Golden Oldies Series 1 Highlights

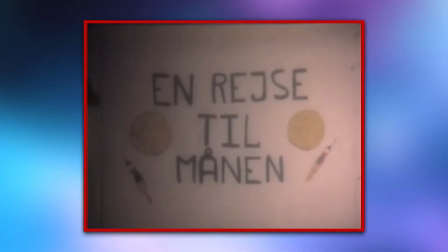[0:03]
Ever since the first Lego-based stop-motion by Lars and Heinrich Hassing in 1973,
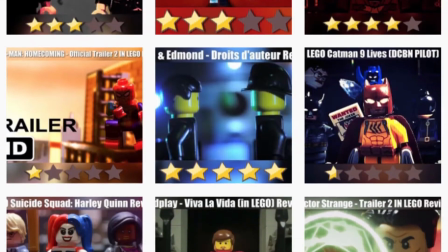[0:09]
Brick Films have continued to impress with their originality and creativity. Over the past 4 months, we have been taking a look at some of the best examples of such films from the past,
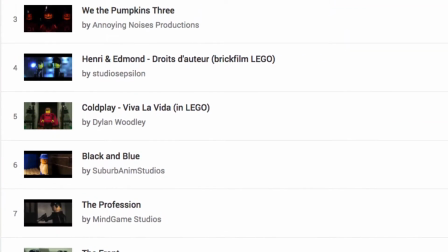[0:18]
and today, we will be going through them one by one, highlighting some of their most notable aspects.
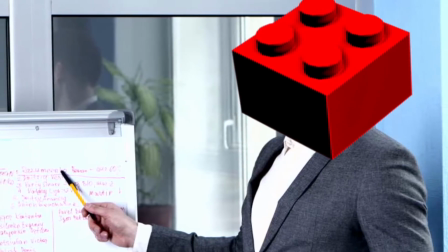[0:23]
For this video, we have ranked the Brick Films in accordance to our personal preference,
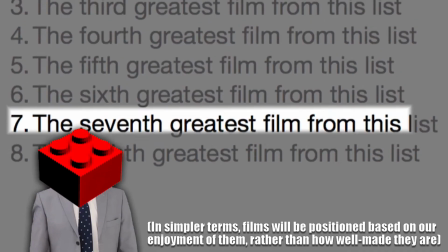[0:27]
starting with videos we may not have enjoyed quite so much and ending with our favorites, rather than going from worst to best.
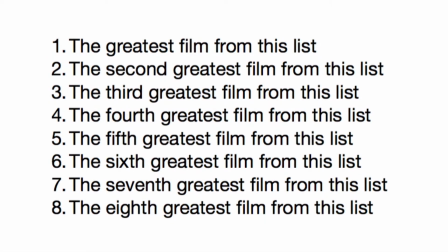[0:33]
For this reason, the list may not follow the ranking system as seen in our reviews, and so for instance,
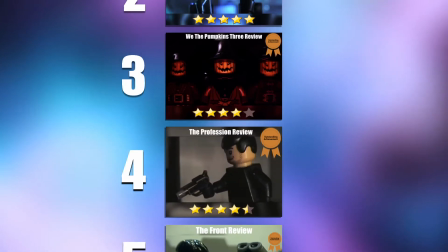[0:39]
a film we rated an 8 out of 10 could appear above a video to which we gave a 9. So, without further ado, here is our Golden Oldies Series 1 recap.
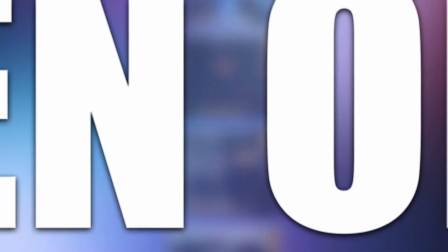[0:47]
We hope you enjoy.
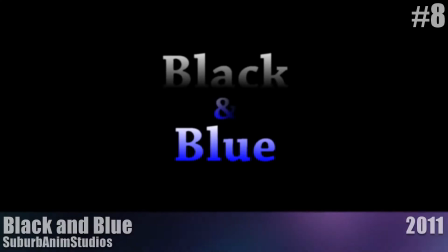[0:53]
Number 8, Black and Blue.
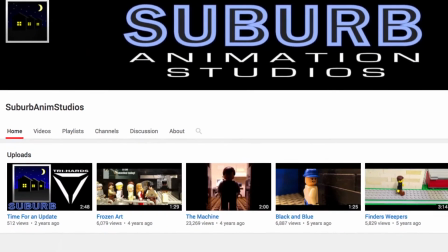[0:56]
Starting off our list, we have Black and Blue, a brick film created by Suburb Anim Studios back in 2011 for the 9th annual THAC.
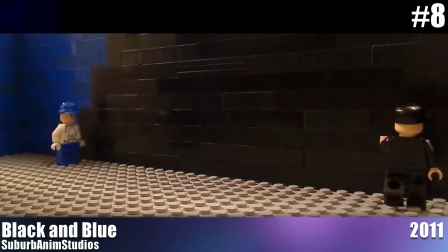[1:03]
The film centers around two colors, black and blue, who come into conflict with each other when determining what color a specific wall should be.
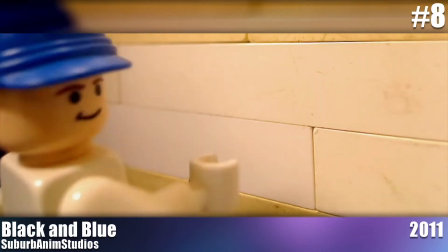[1:09]
One of the more notable aspects of this film is the sound design, where Suburb Anim makes use of the Ratatouille soundtrack to a great result.
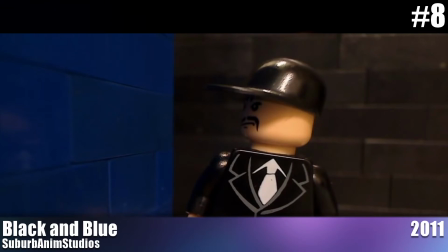[1:21]
The song used, Colette Shows Him Les Ropes, has a perfect melody that goes alongside the polished visual effects and fluid animation perfectly.
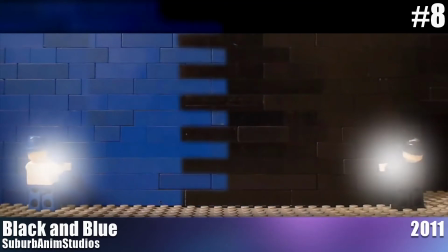[1:29]
In these respects, Black and Blue is both a good film and an excellent entry into THAC, with a place of second in that year's results.
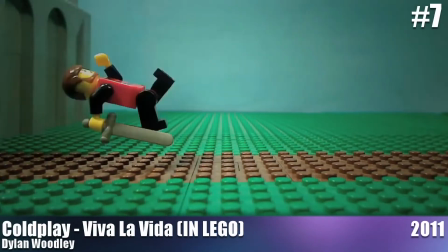[1:36]
Number 7, Coldplay, Viva La Vida in Lego.
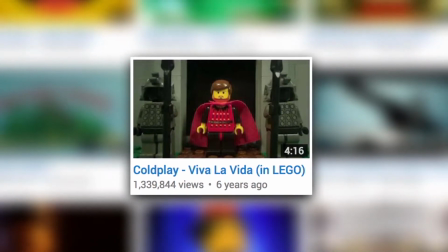[1:39]
This recreation of Coldplay's popular 2008 song Viva La Vida is absolutely fantastic.
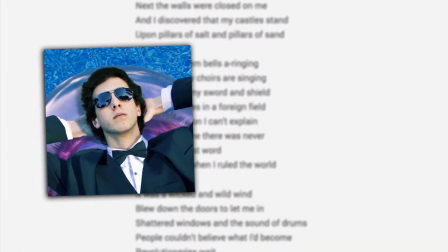[1:45]
The creator Dylan Woodley takes lyrics from the song and uses them creatively to tell a new story that follows an ancient ruler through his rise and fall from power.
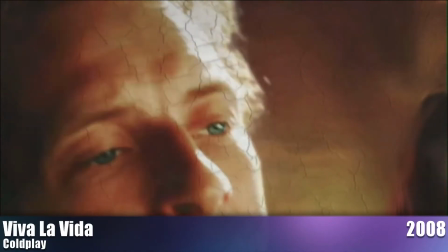[1:53]
Given that the original music video for Viva La Vida doesn't share any visuals on the story it's telling through the lyrics,
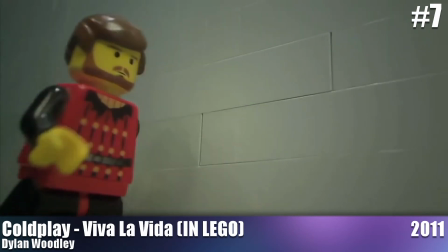[1:59]
Dylan Woodley's version is all the more unique and by far enjoyable. And despite the somewhat poor production design and editing displayed throughout,
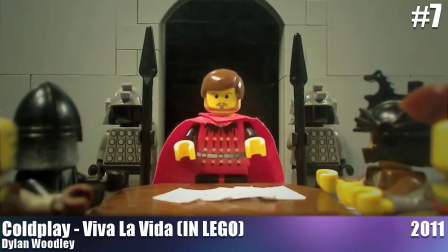[2:07]
this video still carries a great aesthetic and is very detailed in both cinematography and animation.
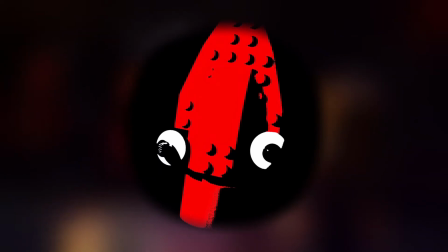[2:13]
Number 6, We the Pumpkins 3. Harrison Allen's 2014 release We the Pumpkins 3 is a poem-based brick film set in the magical land of Rigo Falu and is most certainly excellent in many terms.
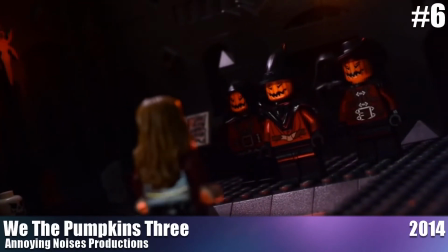[2:26]
The film focuses on a she-elf and her dealings with the Pumpkin 3,
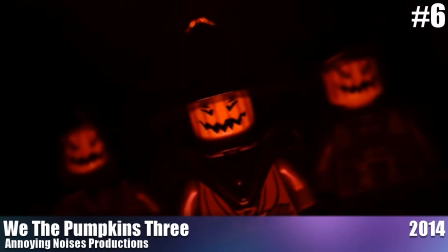[2:30]
a trio of scarecrow-like pumpkins who fulfill people's many wishes and desires in exchange for a certain fee, and in the instance of this particular story,
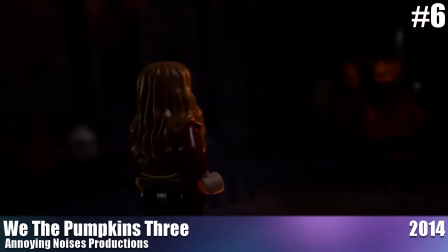[2:37]
the she-elf is in dire need of a restored face.
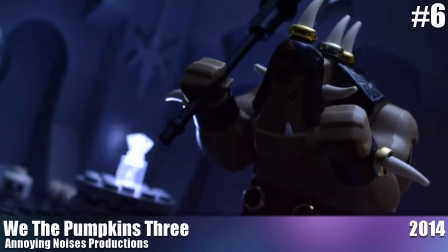[2:40]
By giving off a creepy and eerie vibe, the lighting included amongst sets work exceptionally well in helping set the mood of the story,
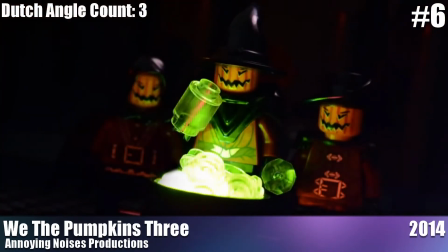[2:47]
and the cinematography is great, although some of the techniques do become a little overused by the end of the film.
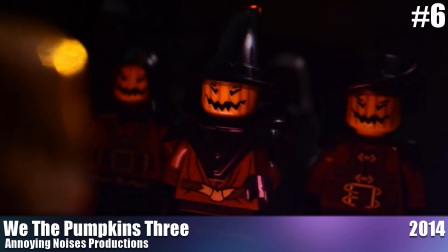[2:53]
Overall, this is a brilliant video and is highly worth a watch if you're into poetry or stop motion in general.
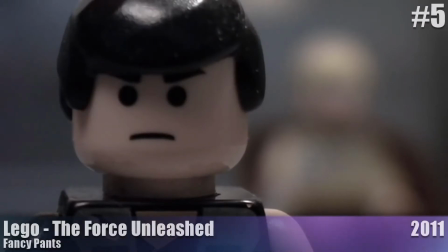[3:00]
Number 5, The Force Unleashed.
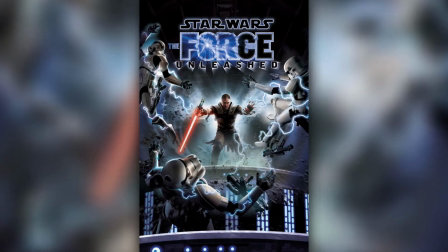[3:05]
Inspired by the popular Star Wars video game,
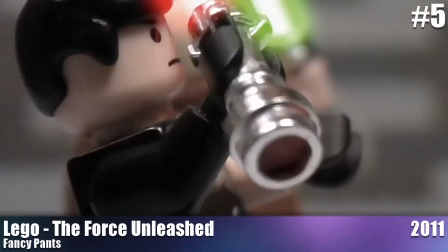[3:08]
Fancy Pants' The Force Unleashed is an exceedingly well done lightsaber fight sequence between a presumed Sith Lord and Jedi Master.
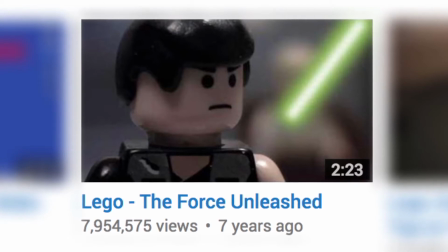[3:15]
This video is by far one of my favorite LEGO fight sequences, mainly for its stellar animation,
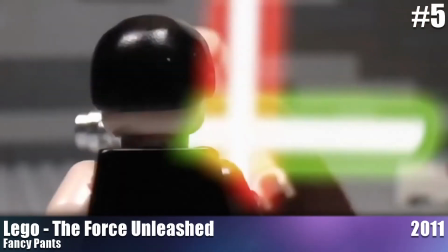[3:20]
where Fancy Pants has made use of the ease in and ease out technique brilliantly with no abrupt movements.
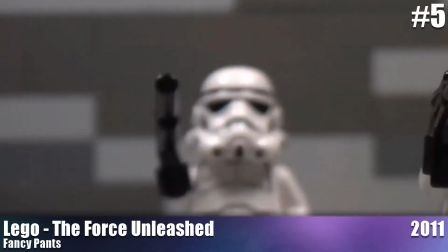[3:27]
The saber visuals also go along with the animation and minifigures incredibly, contributing a vibrant tone that helps lighten up the bland set design.
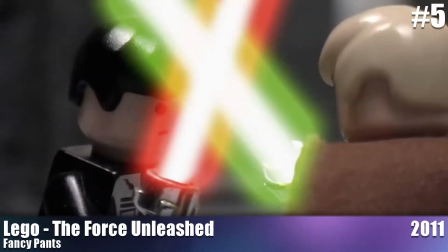[3:35]
All in all, The Force Unleashed is a LEGO fight sequence done right and an absolute pleasure to watch.
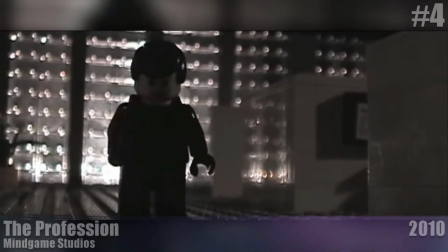[3:42]
Number 4, The Profession.
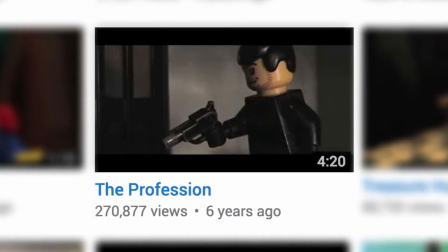[3:46]
Coming in at number 4, we have Zach Macias' The Profession, which follows a secret agent on his mission to take down an arms dealer.
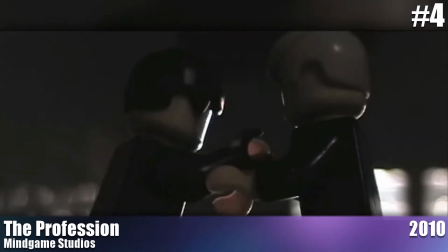[3:52]
The animation is fantastic along with the screenplay, but it's the cinematography that stands out.
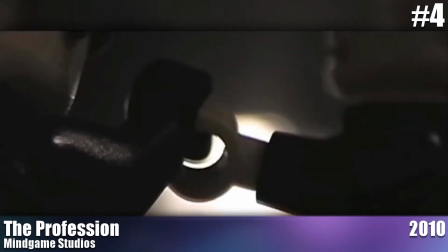[3:58]
This film is a great example of how to shoot close-up fight sequences,
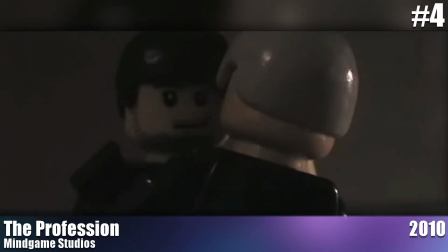[4:01]
giving added grit to the battle whilst keeping the sequence easy to follow, keeping the action in the center of the frame and not resorting to shaky cam.